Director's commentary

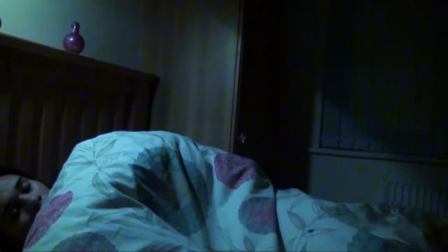(0:00)
Throughout my movie, I've challenged a generic convention of using music to set the mood.
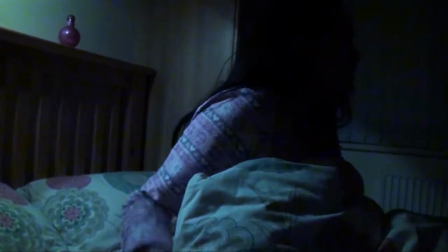(0:03)
Here for the beginning of my film, it explains their typical morning routines, which in most films I've seen is accompanied by music because there's no dialogue.
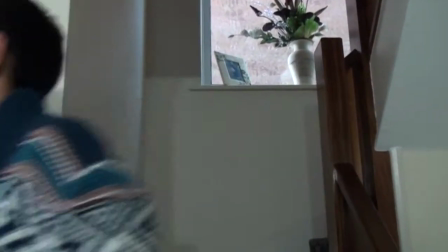(0:11)
But whilst I looked at the analysis of my results, 60% of people thought that having no music was creepier for a thriller film.
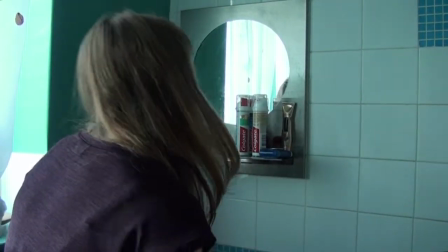(0:17)
I did make sure to enhance smaller sounds, such as the water running from the bathroom scene, and even sounds of the clothing being put on, like the belt.
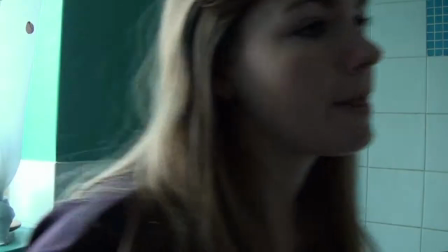(0:24)
Tension is needed in thriller movies to keep the audience interested, and these sounds help to build it up.
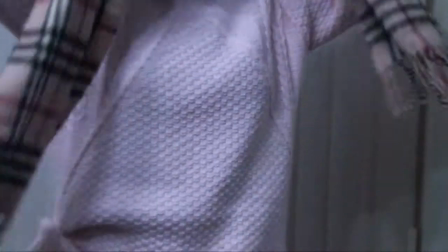(0:29)
I kept the audience intrigued through these scenes by using a variety of shots as well, such as close-ups, tracking shots, and also a split screen.
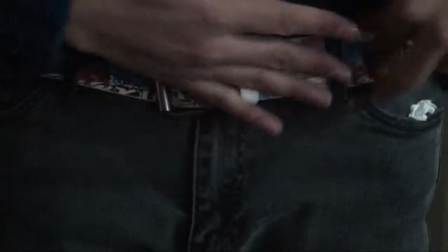(0:36)
The quick different shots make the audience guess what's going on and who are these people.
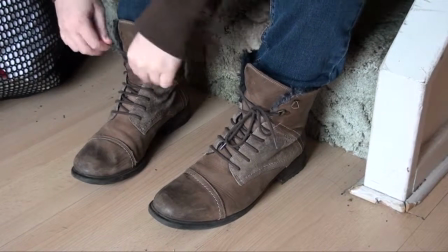(0:40)
Then the split screen of them all leaving the house at once hints at the key fact that they're all connected in some way.
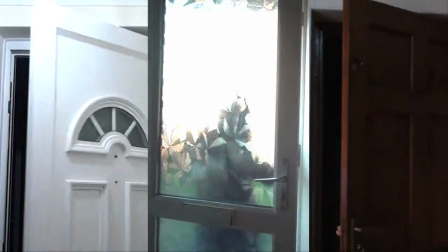(0:46)
A main factor that I notice in thrillers is that guessing, waiting, and not knowing what's going to happen is very important for the storyline and for the element of surprise.
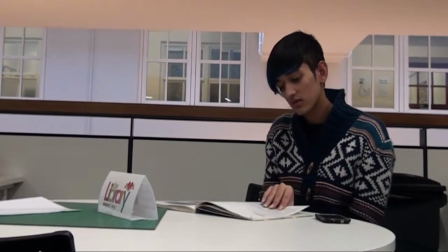(0:59)
I use younger, youthful characters for the victims. From research on the type of characters in thrillers, the younger victims always portrayed more innocence,
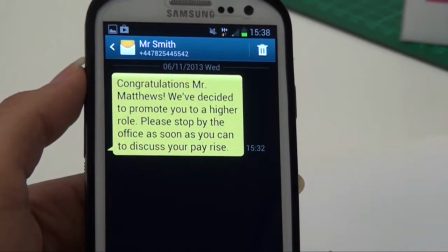(1:07)
mainly because they were still so young and can be easily scared, whereas older actors can be more aggressive and they normally find a way of escaping,
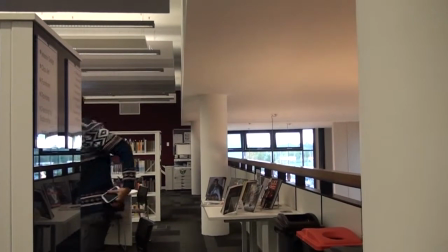(1:14)
which is what I didn't want. My villain I developed using the typical conventions of a kidnapper.
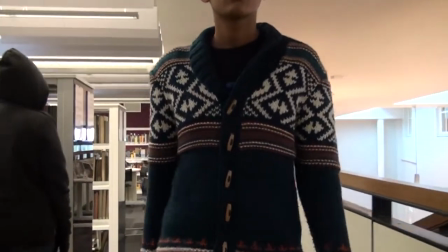(1:19)
She is seen, such as in this clip, hiding in places as the victim just walks by, masking her identity in the film and from the audience as well.
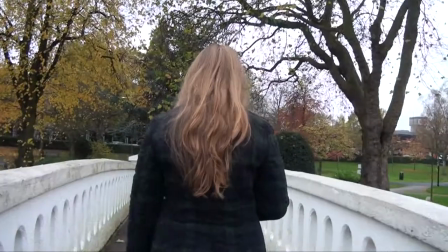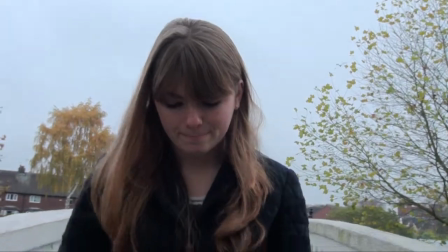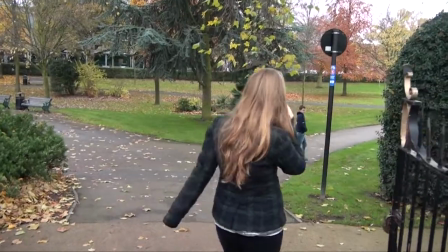(1:39)
This scene again builds up suspension as she's walking along.
Hiya, you're right.
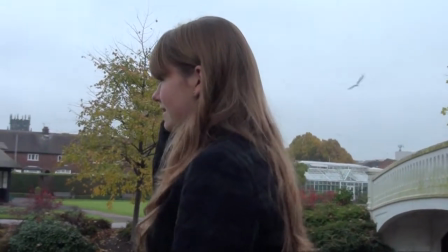(1:44)
Since the villain is known and so is the character, it makes the audience feel suspicious.
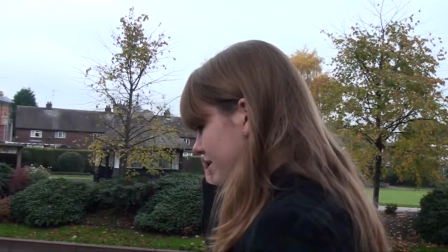(1:48)
A convention that I found with victims in movies is that there are a lot of tension building scenes where the scene looks too innocent.
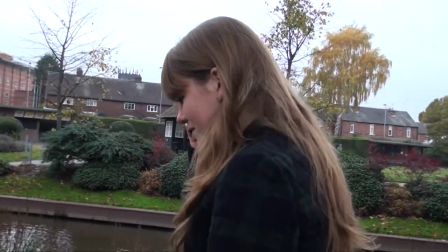(1:54)
Here she's just walking along normally as we follow her talking happily on the phone, until we're surprised when a figure appears.
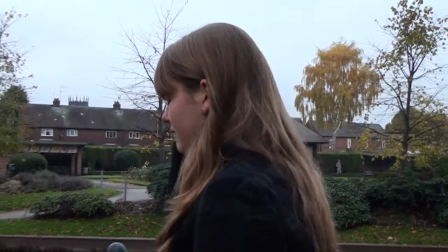(2:00)
She's only hinted at for her appearance, also creating the illusion that she is hiding her real self to the audience.
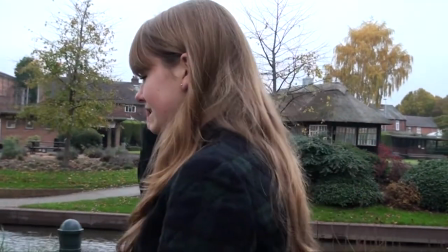(2:06) Alright then, can't wait. I'll see you later. Bye.
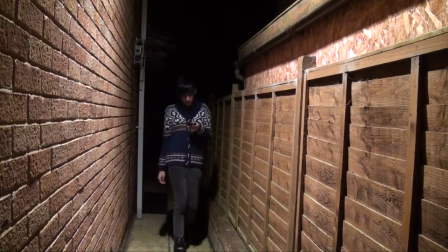(2:12)
Lighting is crucial for the audience to grasp the feel of the scene. I followed the convention of nighttime kidnapping scenes.
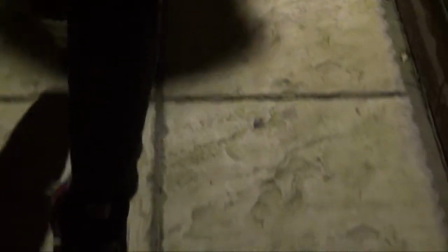(2:18)
The alleyway light worked well here, as you can see, by the shadow creeping up behind him, and the sudden close-up of being taken away.
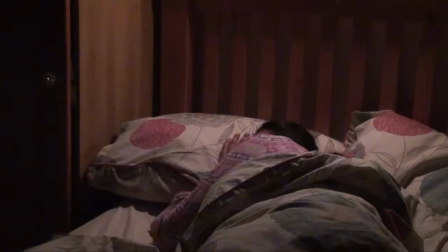(2:25)
I used this from a classic thriller Saw, which used similar fast-paced shots.
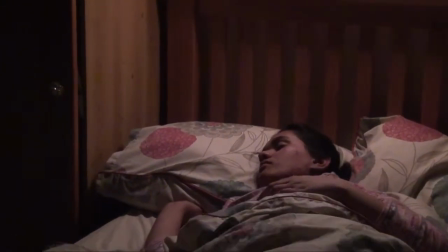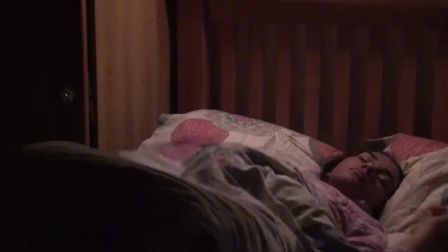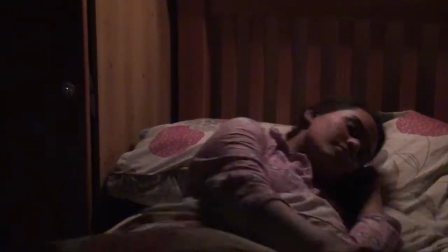(2:40)
So, for each of these dark scenes, I made sure to keep the kidnapper's identity concealed using these shadows in the dark.
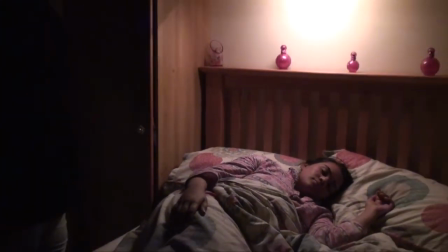(2:45)
As the scene zooms out, you can see the light focuses on the victim sleeping, so we don't actually notice the sudden dark arms stretch out as she is hidden in the dark on the other side of the room.
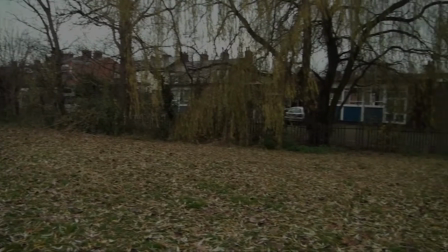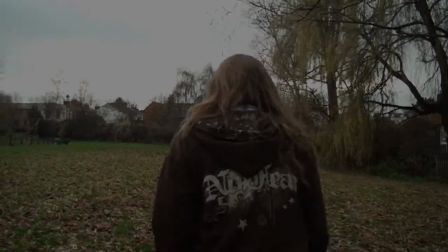(2:59)
Through this shot, I've tried to keep the suspense building in the film until the end when all's meant to be revealed.
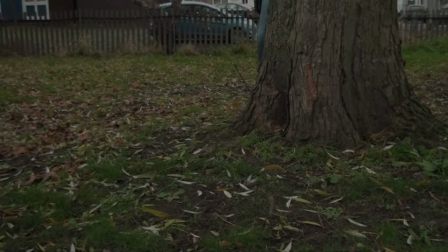(3:04)
I've been persistent with a variety of close-up shots to keep the generic convention.
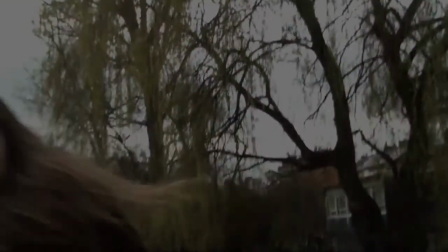(3:09)
I built the tension with a very fast-paced and grabbing and running shot,
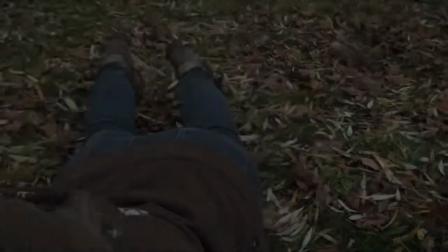(3:13)
so the audience wait for what will happen. Again, I've deviated from using fast-paced music to go with it to keep my audience research.
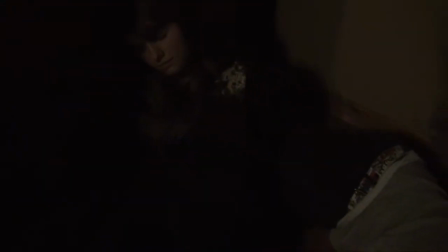(3:21)
For most thriller movies, a captured scene is very dark and suspicious. I tried to emphasise this with the close-up shots here of each victim, as they're all tied and bunched together with a slow pan.
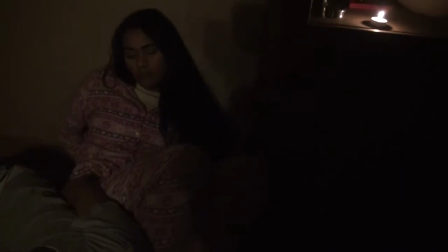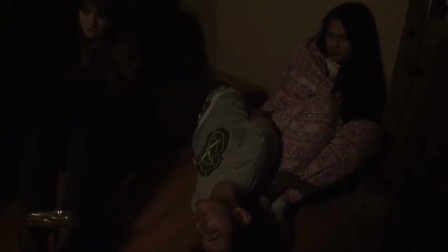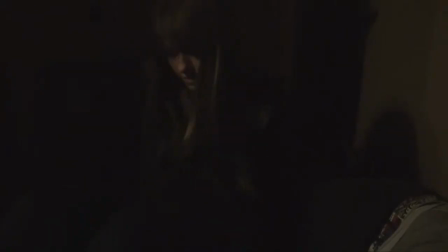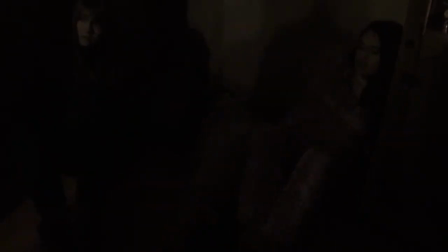(3:48)
Shadows from the kidnapper keep the dark feel that's been throughout the movie until she's revealed by the lighting of candles,
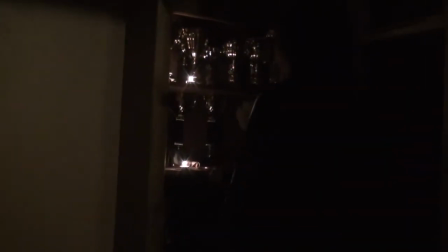(3:55)
which are also used a lot in thrillers for creepiness.
You're psychotic.
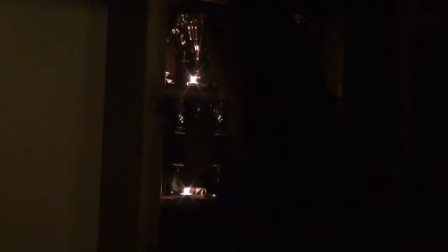(3:58)
Did I ask you to I speak? tried to put a lot of emotion into this one to keep the audience shocked and to build up the tension as they don't know what she's going to do.